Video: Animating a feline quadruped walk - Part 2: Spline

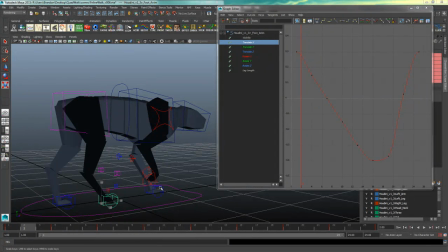And we're just going to want to clear this up. So when the foot is on the ground in a static walk cycle,
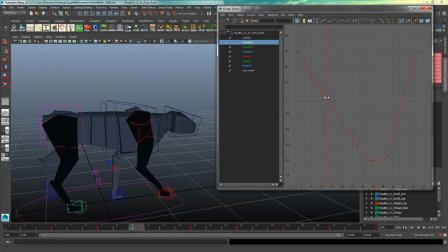we kind of want it to translate linearly. So from 1 to 16, that back foot is just translating back on the ground. So I'm going to grab all those in between keyframes, hit delete, Then I'll highlight this first keyframe, turn it into a
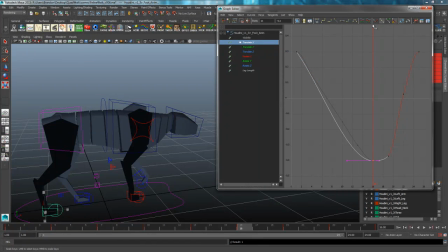linear tangent, select this bottom one, break the tangent, then select that single tangent, turn that into linear. It's a lot of steps, but once you do that, it'll make a lot more sense. That foot will look a lot more smooth. Then I will delete those two keyframes.
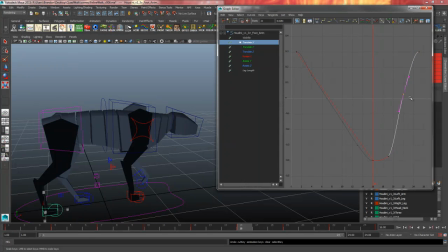I'd probably keep this bottom one, but I'll delete that middle one because I don't think it's as necessary. If you want, you could try and adjust these, but I think that's fine for now. Translate Y is a major one that we're going to need to make sure looks absolutely right.
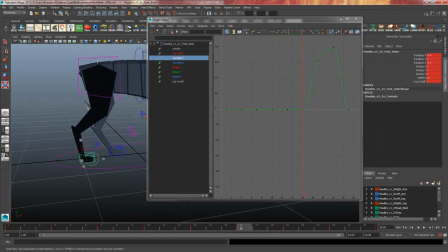And there, another very nifty trick is if you have a control selected, you can highlight any of these attributes and right click and mute selected. So for instance, if I want to see the up and down movement, I would highlight everything except for the Y, right click,
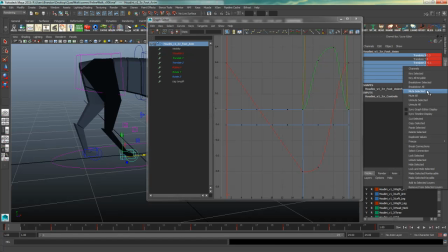mute selected. And you see how they turn brown?
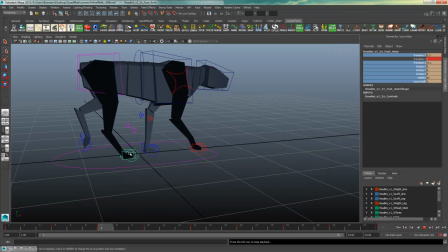That means that it's not going to show the animation. So if I hit play, that's only going to go up and down. So I can kind of watch that and say, hey, you know what? The up and down is not too bad.
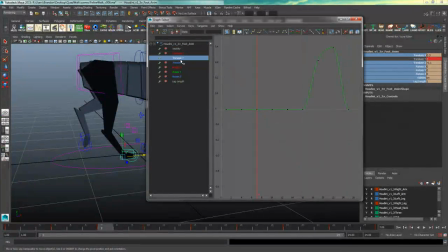So I'll just go to my graph editor, translate Y. I'll delete this keyframe. And I might, yeah, I'll just leave that. I think we could probably turn these into linear or flat.
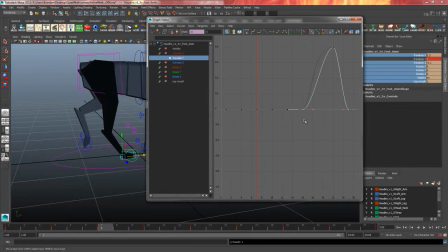It's kind of up for you to decide. Since cats walk really soft and dainty, we don't want it to be like a typical walk cycle where the liftoff is so sudden and the landing has a gravity to it.
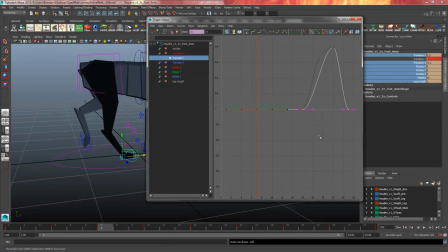We want it to look a little softer, so I might just leave these bottom keyframes flattened out. You can always right-click unmute all to bring everything back.
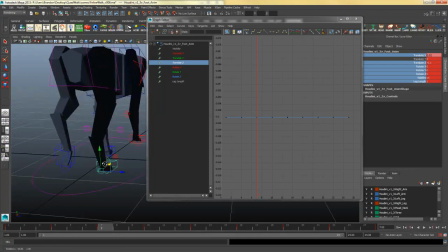Translate Z is this left and right movement, and we're not going to really have any for the back paw for this part.
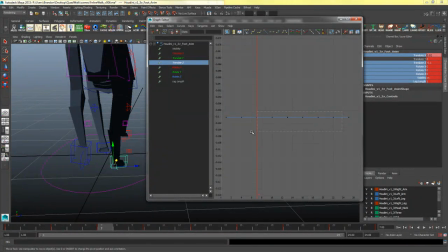Realistically, there probably would be some, but we're not going to worry about it.
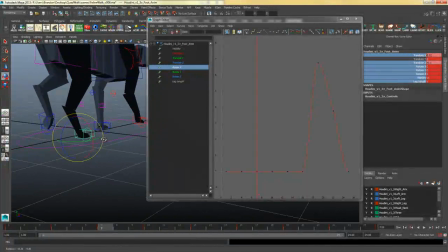Rotate X, that is this side-to-side rotation. We only ever have some as the foot's lifted up, so I'll just highlight and delete that stray keyframe, leave that be. Rotate Y, another random one that we'll just delete the stray keyframes.
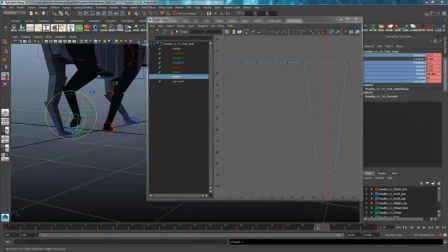Rotate Z, this is kind of the big important one, the one we got to pay the close attention to. I'll start off by deleting this stray keyframe, but let's look at some of the theory on why we're going to need to change this. So the rotation, if I go to my side view here,
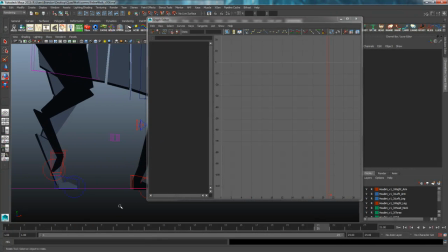it's this right hind leg. If you watch right when that foot takes off,
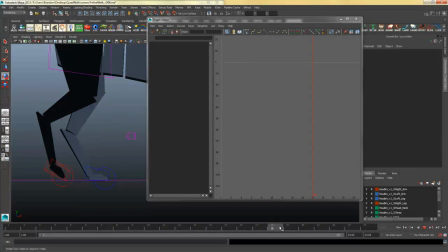it kind of just lifts off and doesn't feel like there's any energy behind it. It doesn't feel like it pushes off. So we're going to adjust that rotation to make it feel a little better. So what I can do is I can grab this liftoff point and I can break the tangent with this button here.
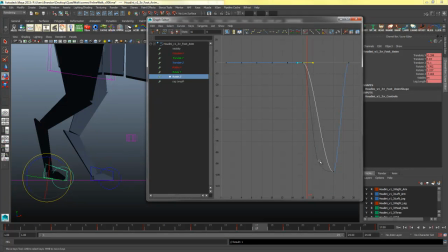And I can kind of make the curve match what was there originally, but by removing that key. So I'll grab this tangent handle and I'll move it down a little bit. Then I might grab this bottom key,
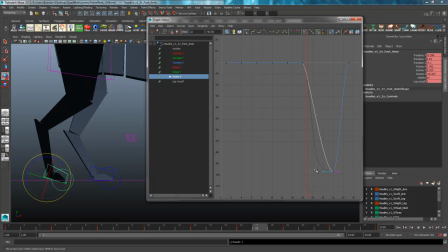weight the tangent, break the tangent, highlight the blue tangent, hold shift, middle mouse, click to the left a bit, and there you go, you get something like that.
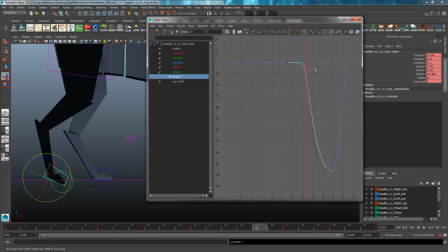So you might need to kind of watch over here as you're doing this, because you don't want the foot to go through the ground.